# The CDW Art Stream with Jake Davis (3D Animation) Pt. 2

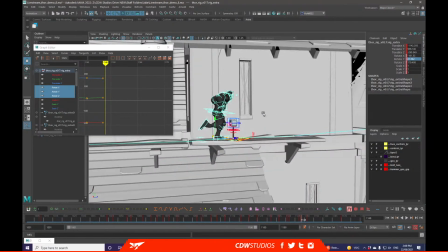10:53 Partly due to the speed of this cycle, I might also reduce it,
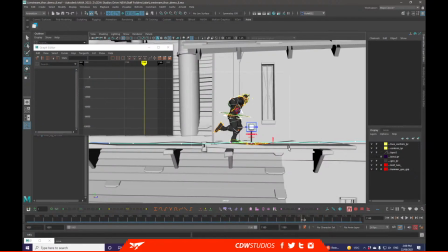10:58 because it is very much going at a pretty fast pace, especially after that landing.
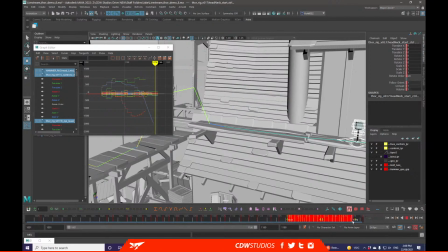11:08 So what I'm going to do is I'm just going to grab these keys, on through here, just drag them out.
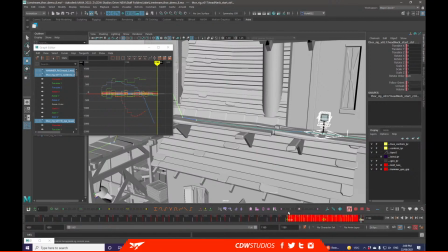Another way to drag them out will be selecting in the graph editor
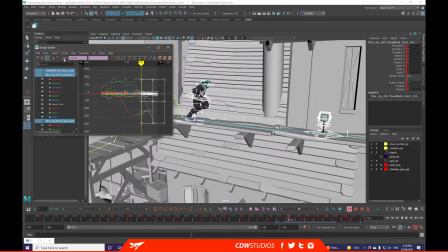11:34 and going up into here and just drag them out this way.
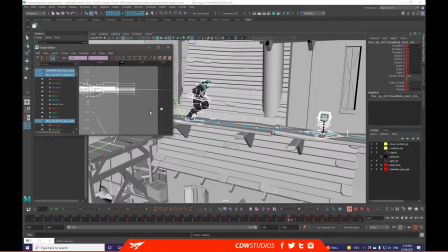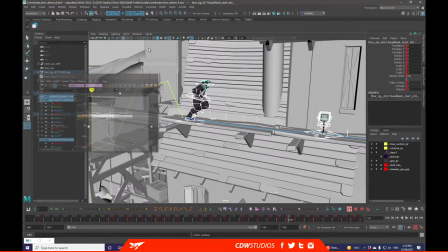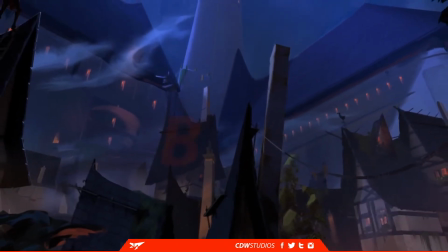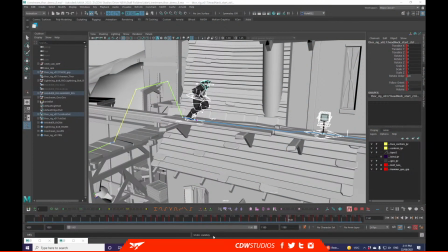12:37 Yeah, sorry about that. I was getting asked a question. What am I doing at the moment?
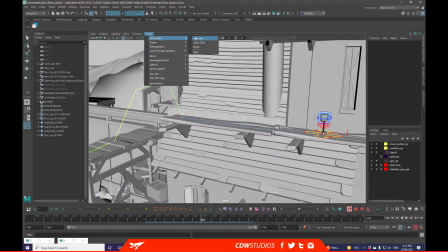12:41 At the moment, I'm just doing a body mechanics exercise for a demo, just to give people an idea of how 3D animation works.
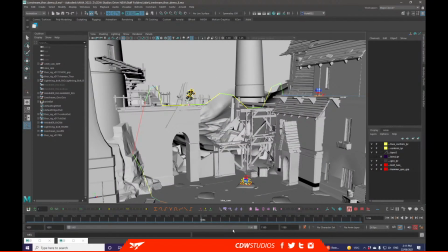12:50 So I've got this idea out here. I have a beautiful little diagram I can bring up.
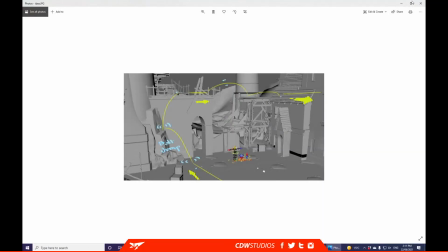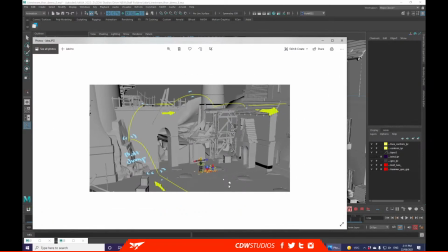13:01 So what I'm planning on doing is I'm having this Thor rig character move through, do a little jump up through here with some lightning, run across, do another jump over a little gap in a bridge, and then just run off screen.
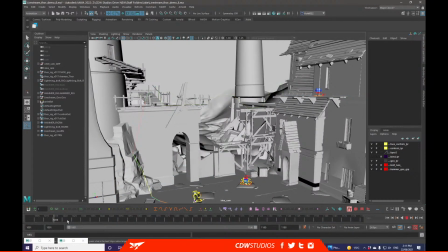13:15 So what I've done in the previous episode was just the block out for this, which was just kind of going through and making, you know, all the key poses for the character.
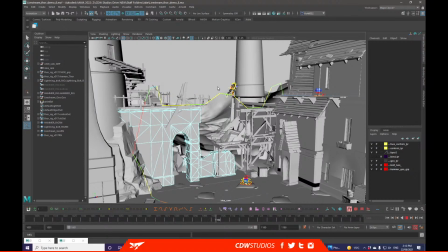Now I'm just making sure that I've got, you know, everything where I want it to be, and I'm going to start adding the cycles to all of the key elements where the character is going to be moving through.
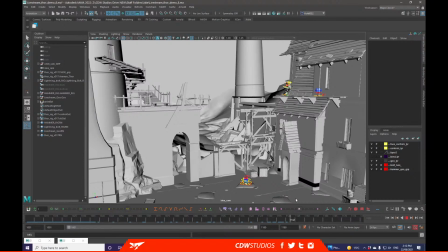13:49 So I'm just trying to get the difficult areas, which would be the start and end. I'm also just doing a little retime of the run cycle because it's slightly fast for the area that we're in.